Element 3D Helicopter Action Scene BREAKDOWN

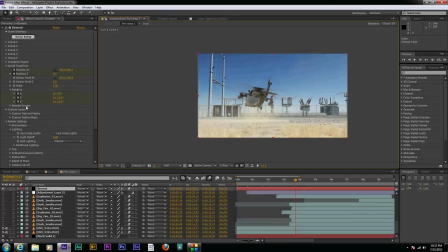481s
Basically the X, Y, and Z positions of it. and it's a little tricky to get it to look like a helicopter is actually flying rather than rigid movements so that's something you'll just have to play around with and try to figure that out now when you use the world transform it basically controls
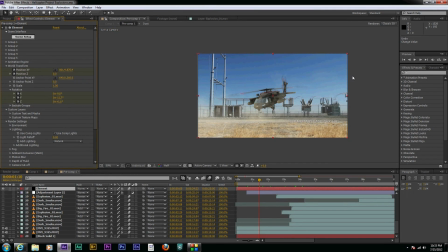499s
all of the groups so what you're gonna have to do is if you don't want it to control the jets as well if you want them to stand alone you need to come down to exclude groups and here I have group 4 checked so now when I do world transform it only applies to these three groups, the two propellers and the body.
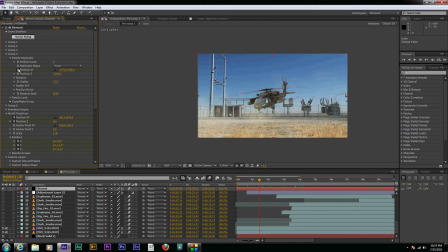519s
And then my jets I would animate in their own group area. And I animated them with the position here as they flew across. And so now let's take a look at the smoke layers.
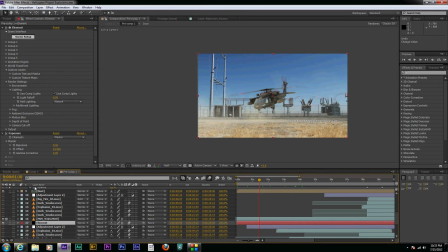533s
The dust layers rather, I have them all put in a pre-comp down here.
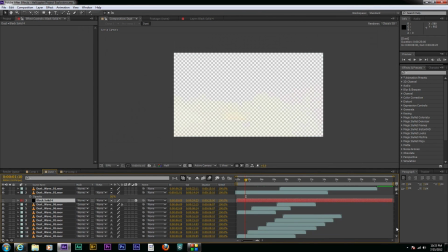540s
But basically, let's put a solid in the background.
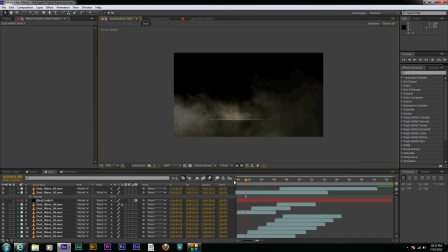547s
Well, no, let's just turn this off. Basically, I have these various dust waves and things like that, which were also from the Action Essentials 2, and I just have them blowing and moving with the helicopter.
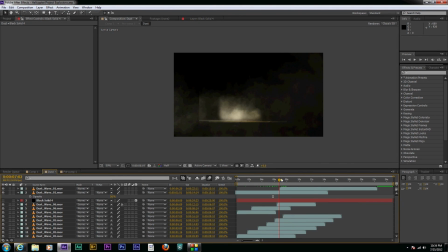561s
And as it flies by in the end, this one kind of explodes out the bottom there, giving it a little bit more action. And I just did a simple track on the scene and then attached them to the tracking information to get them to move with the scene.
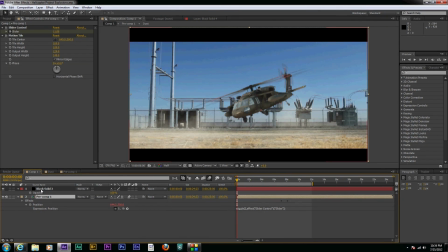579s
And you can do that tracking the scene either with your built-in tracker or you can do it in Mocha,
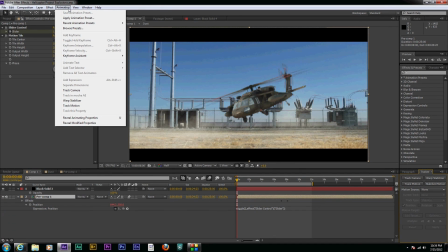588s
which is now conveniently placed in the animation on After Effects.
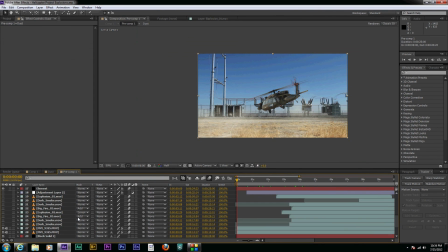597s
And so once, we'll take the dust elements out for a minute.
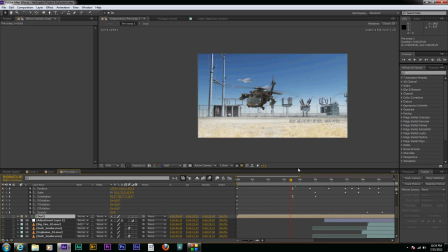608s
And now we're basically really left with just the raw of the scene. And then down here you see this highlights, and that was highlighting when the explosions went off. and those is basically I just took the
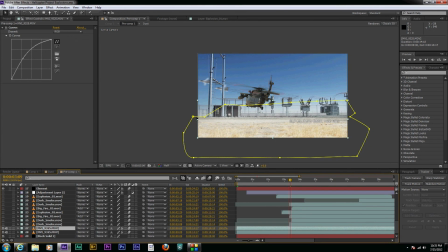622s
the background layer duplicated it and just cut out this bottom area and then animated it with some curves to kind of get brighter as the explosions went off and then dim back down a little bit and then as the last
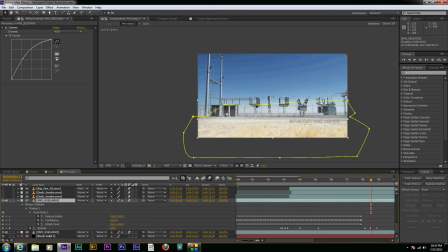640s
explosion went it gets brighter again and that just gives a little effect that the light from these explosions is kind of lighting up this field, and that's how that worked. And the only other time I made a duplicate of this layer was to
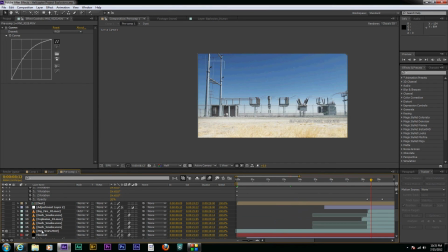655s
mask out the area right here, and that mask covers these jets, so they can fly by in the background and not look like they're right in front of this,
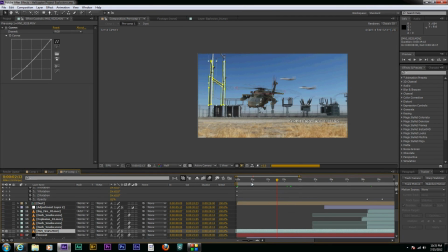672s
but rather going behind it. And so that is basically it with this scene. Once this was all done, I made a pre-composition of this
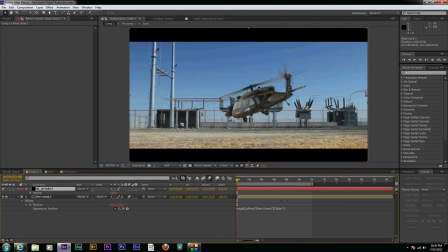685s
and put some simple... Let's take a look at the mask here. I just drew a simple mask to give it that 2.35 to 1 ratio look that you would get out of a movie or something like that. I really like that.
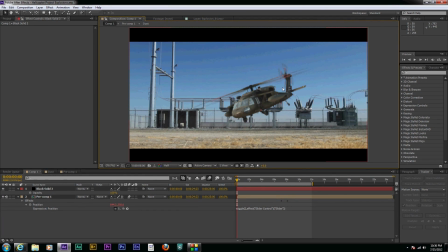702s
And then one last thing I did is I put some wiggle on the entire scene. So to do that, I would just click on this and hit, go to the effect,
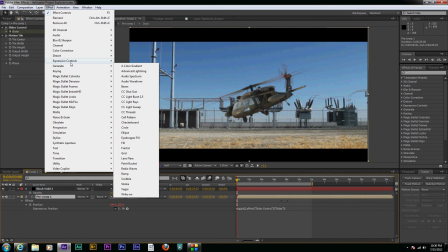715s
generate a slider, or sorry, expression controls slider.